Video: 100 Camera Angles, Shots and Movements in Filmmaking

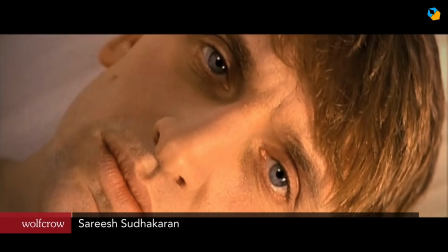0s
This is the ultimate list of camera shots, angles, and movements you'll ever encounter in filmmaking.
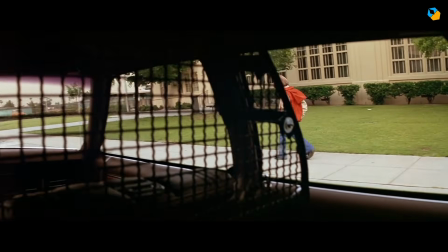5s
I'm going to break it down into 3 major groups: angles, shots, and movement.
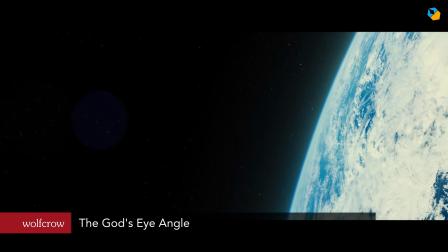9s
Let's get started. Number 1, the God's Eye angle, from the perspective of galaxies and clusters.
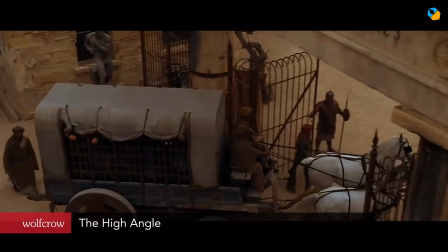15s
Number 2, the drone angle, a bird's eye view. Number 3, the high angle, when the camera is up looking down.
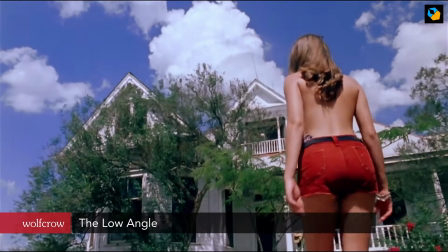23s
4, the eye level angle, when the camera is at eye level. 5, the low angle, when the camera is lower than the eye level looking up.
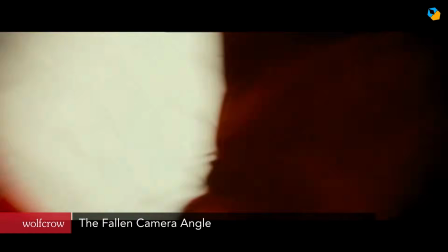32s
6, the ground level angle, when the camera is at ground level. 7, the fallen camera angle, when the camera is on the ground in a random position.
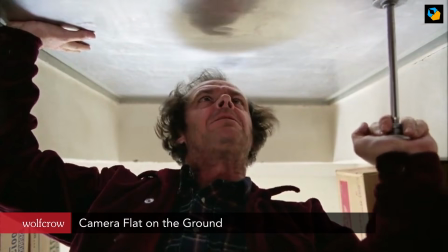41s
8, camera flat on the ground, when the camera is on the ground looking straight up.
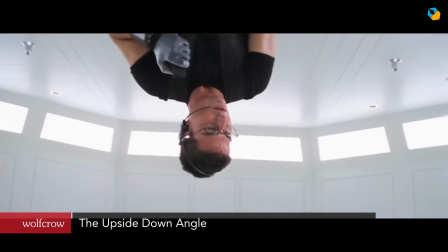46s
9, the upside down angle, when the camera shows the subject upside down.
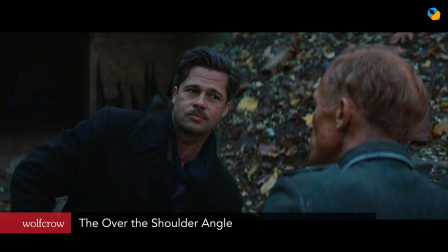51s
Number 10, the over the shoulder angle, when the camera shows a shoulder and a face of 2 people face to face.
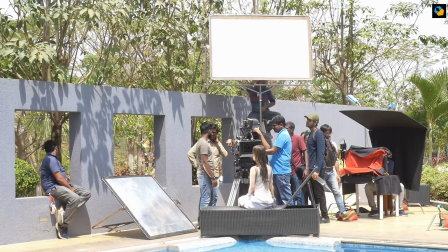58s
If you want to take your film and cinematography beyond quick YouTube tutorials, join the Film School Vault membership.
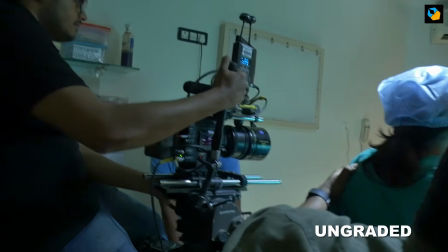65s
You'll get instant access to an expanding library of complete masterclasses on lighting, coverage, and filmmaking.
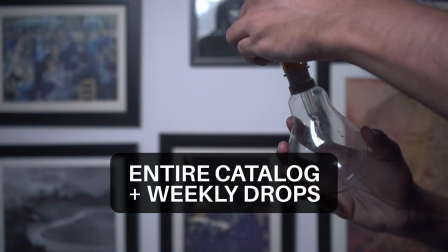72s
Unlock the entire catalog right now, plus every new course as soon as it drops.
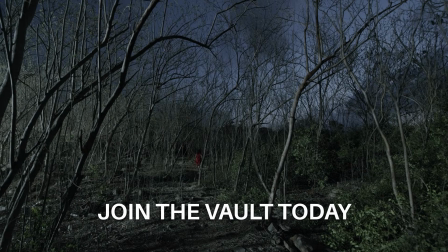77s
Click the link in the description or card on screen to join. Now back to the video.
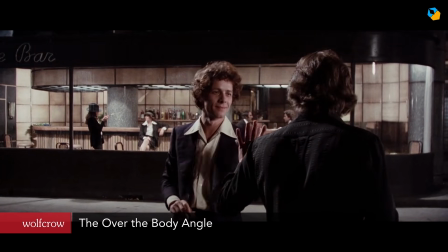82s
11, the over the body angle, when the camera shows a body and a face of 2 people face to face.
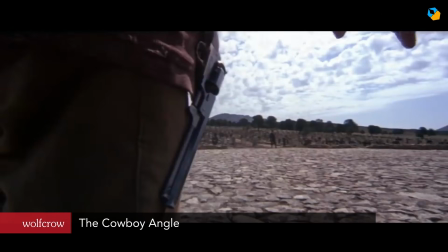87s
12, the cowboy angle, when the camera shows a hip and a face of 2 people face to face.
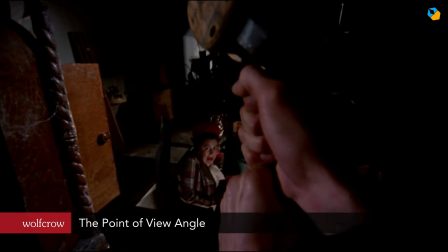93s
13, the point of view angle, when the camera is showing what a character sees.
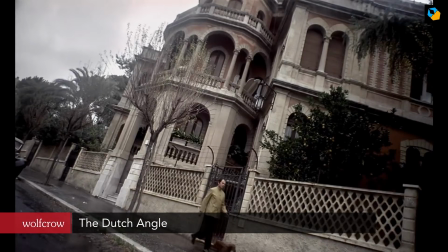99s
14, the Dutch angle, when the horizon is not straight. 15, the fisheye angle, when a fisheye lens is used.
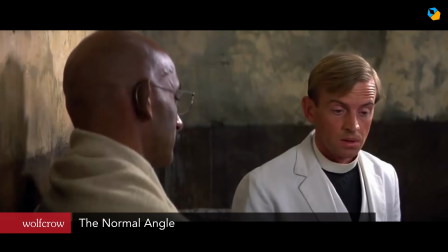107s
16, the wide angle, when a wide angle lens is used. 17, the normal angle, somewhere in the vicinity of what the human eye sees.
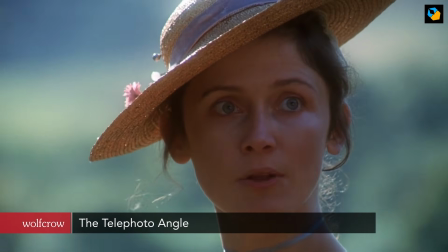115s
18, the telephoto angle, when a telephoto lens is used.
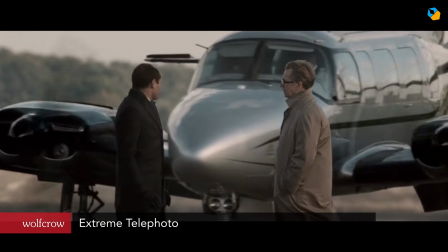119s
19, extreme telephoto, when an extreme telephoto lens is used for faraway subjects.
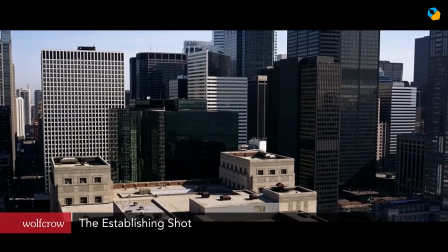125s
Number 20, the establishing shot, the objective of which is to establish the setting.
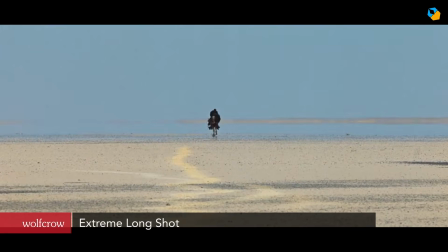130s
21, the extreme long shot, when the actors appear far away and you can see the location.
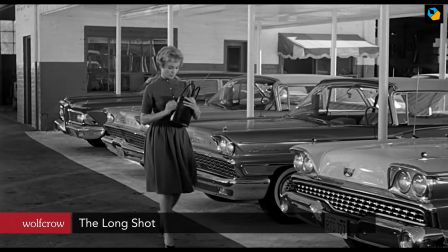137s
22, the long shot, full length of the actor in the shot. 23, the medium long shot, when you chop off the knees.
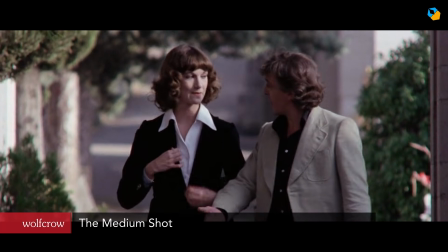145s
24, the medium shot, when you only show half the body. 25, the medium close-up, when you chop off the belly.
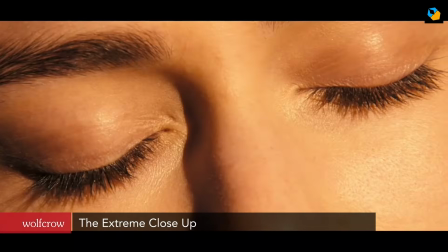153s
26, the close-up, when all you want is the head. 27, the extreme close-up, when all you want are the eyes or some other detail.
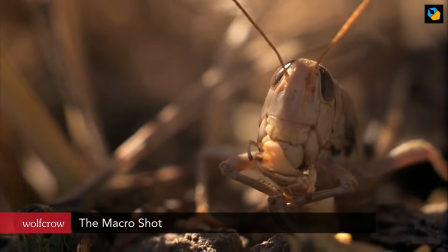161s
28, the macro shot, when you want to get real close to something and need a macro or probe lens.
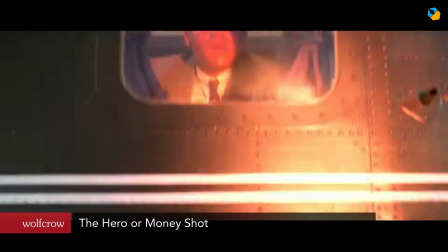168s
29, the hero or money shot, when you think it's going to wow an audience.
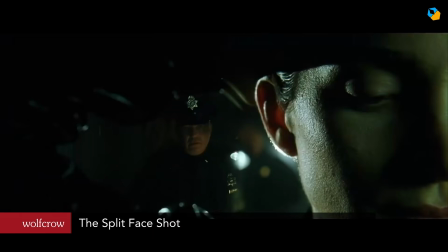173s
30, the vertical shot, for social media. 31, the split face shot, when you want to frame unconventionally.
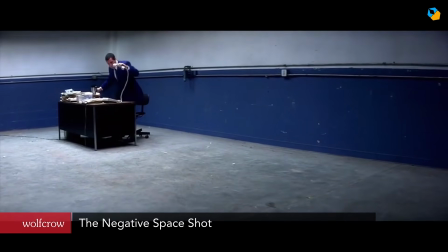180s
32, the negative space shot, when you want the subject to occupy an insignificant area on screen.
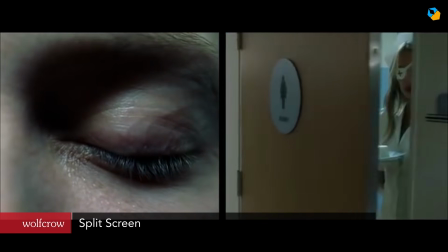186s
33, split screen, when the framing accounts for 2 or more splits on screen to create a comic book-like effect.
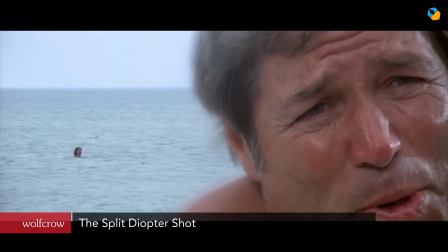192s
34, the split diopter shot, when a split diopter lens is used to keep 2 things in focus at the same time.
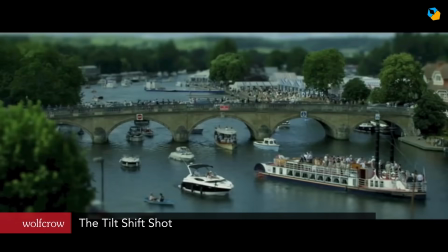199s
35, the tilt shift shot, when a tilt shift lens or movement is used to change the plane of focus or distort the geometry of the frame.
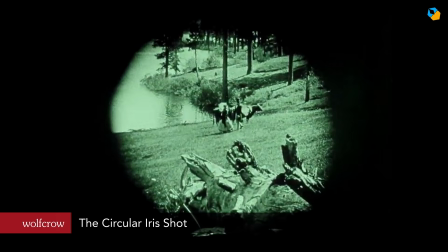207s
36, the circular iris shot, when you mask out a circle to achieve a circular frame.
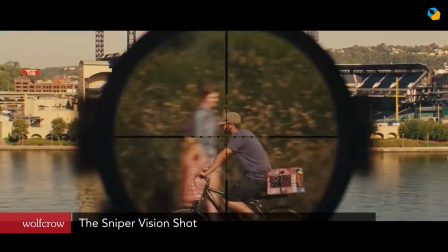213s
37, the sniper vision shot, when you mask out a circle to specifically recreate a sniper's point of view.
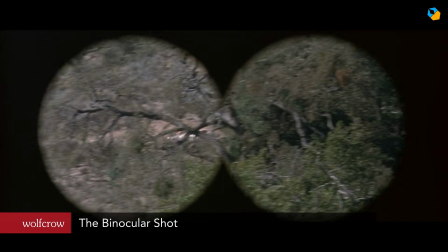220s
38, the binocular shot, when you need 2 circles to recreate a binocular's point of view.
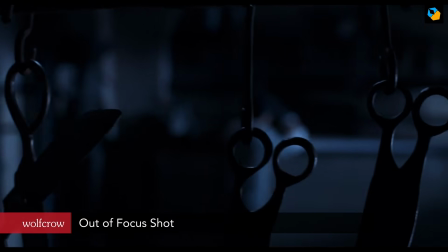226s
39, out of focus shot, when a shot is purposely defocused in its entirety.
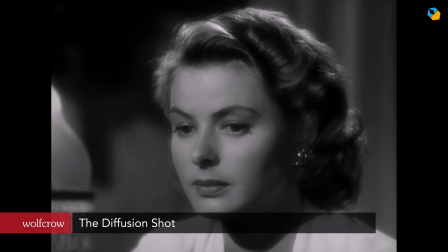231s
40, the diffusion shot, when a piece of diffusion glass or net is used to diffuse the frame in its entirety.
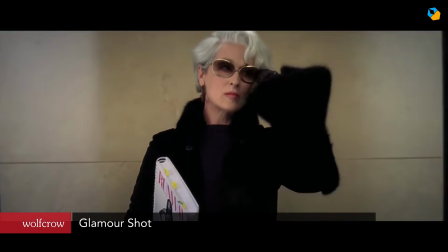238s
41, the glamour shot, when diffusion or nets are used to specifically eliminate imperfections in skin.
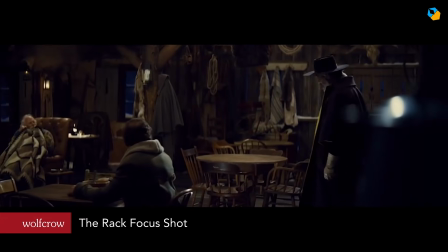244s
42, the rack focus shot, when the focus shifts from one point to another within the shot.